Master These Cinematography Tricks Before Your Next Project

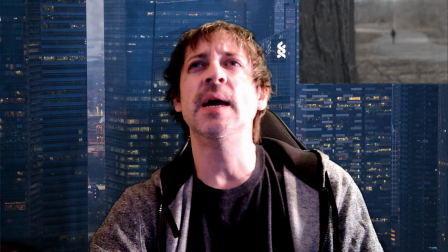4:12 I've seen it in so many. But I actually used it as more of a lonesome kind of scene in this. This was also from COVID 2020, and you can check that scene out.
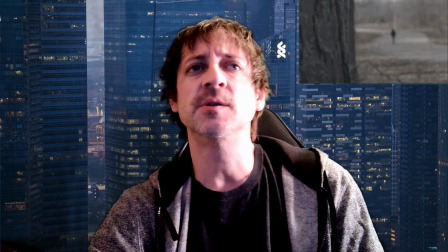4:26 I think it's about a quarter of the way through that short film that's on here, on the channel, that is.
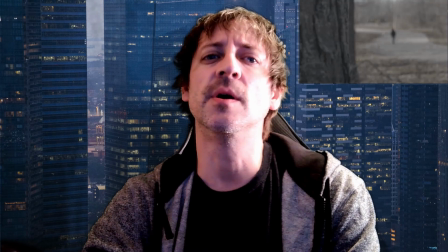4:33 But it's more of like a lonesome. They're walking down the road and they're alone, and they're just kind of fuzzied. And with them being fuzzied,
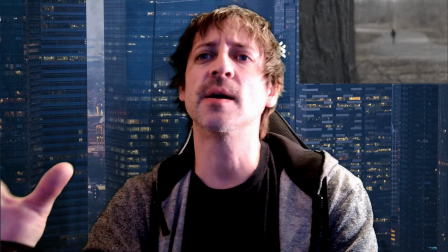4:43 the idea to me was that they're not quite together, and then you got this solid
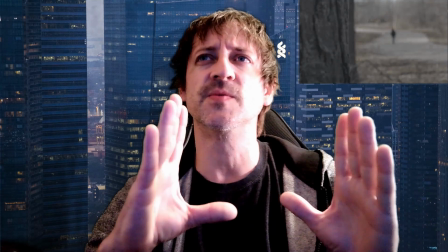4:51 object right there, which is the tree, perfectly in focus. It's fine, but that whole background, kind of lonesome.
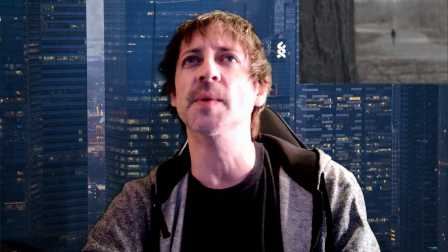4:59 They're distorted a little bit, and that was the idea for that. And let's go ahead and get rid of that, and we'll put this up.
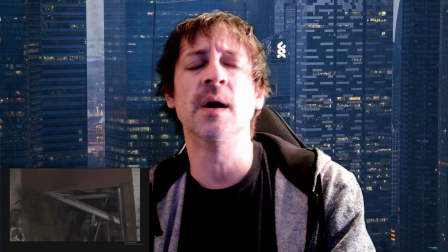5:08 Now this is one of my favorite scenes out of COVID 2020, and that's because I started to learn how to use,
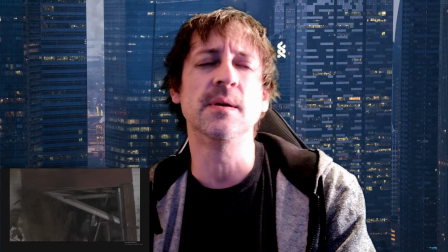5:17 it's similar to the last one, but it's quite a bit different if you kind of reverse that,
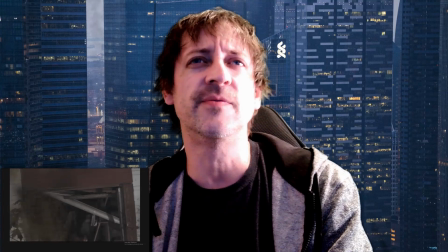5:23 where the object close to you is out of focus, but the background's in focus. And it created a real eerie vibe. Now, the reason for this would definitely go into a lot of horror films, almost as a
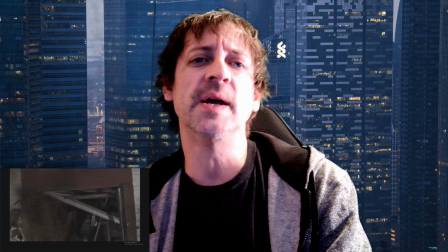5:41 building drama or being spied on or something of that nature. Now in this, it's just a really like kind of eerie feel. This is in COVID 2020.
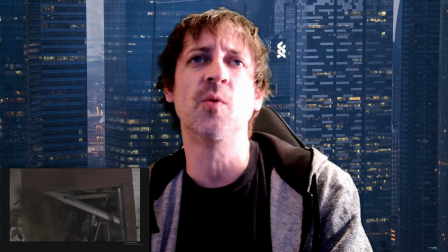5:55 She had just discovered this shed out in the middle of nowhere, and this was going to be the most lonesome place in the world. And there's not necessarily somebody like stalking her, per se.
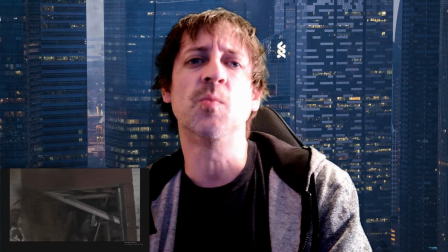6:08 It wasn't used for that kind of feel. It was more of just playing a mind trip kind of on the audience, and it really keeps the film flowing and real interesting at that point, because there are some things in that film that aren't perfect. It was not the first film I'd done that was bitter, but this was the second, and it was during a time when we were in lockdown and it was really hard to get much done. Okay, and because I'm not going to say that I'm a complete professional on DP or director of photography, but there is something I did want to cover that I've learned of late here with lighting, and I know it gets kind of into the grip or lighting element of filming, but I think DPs should really know what they're doing here and what they're wanting to do. Obviously, they kind of call the shots when you have colored lighting and color correction, live on your shots. So you might use a blue light that may create kind of a calm or cool mood,
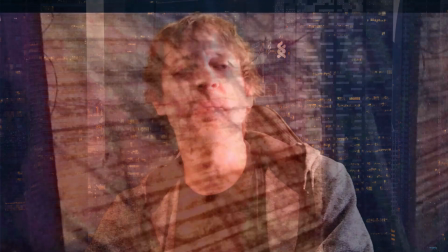7:20 and then your red lighting, it may create more heat in the picture, if that makes sense. I know they say warmth, but I say heat because you'll use that for more of a warm kind of sunny day feel, and you'll use the blue for more of a cooler kind of a fall or autumn feel to it,
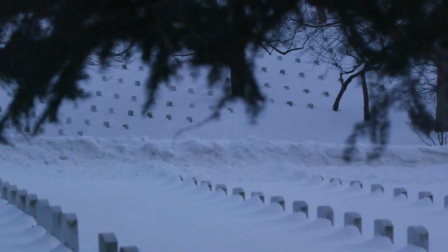7:43 maybe, and definitely in winter, because if you look in many winter shots in movies, you'll see a lot more blue in that. Now the blue also kind of creates a bit of eeriness to it, and the red creates more of a dramatic, I know it's used in a lot of horror films, but it creates a dramatic.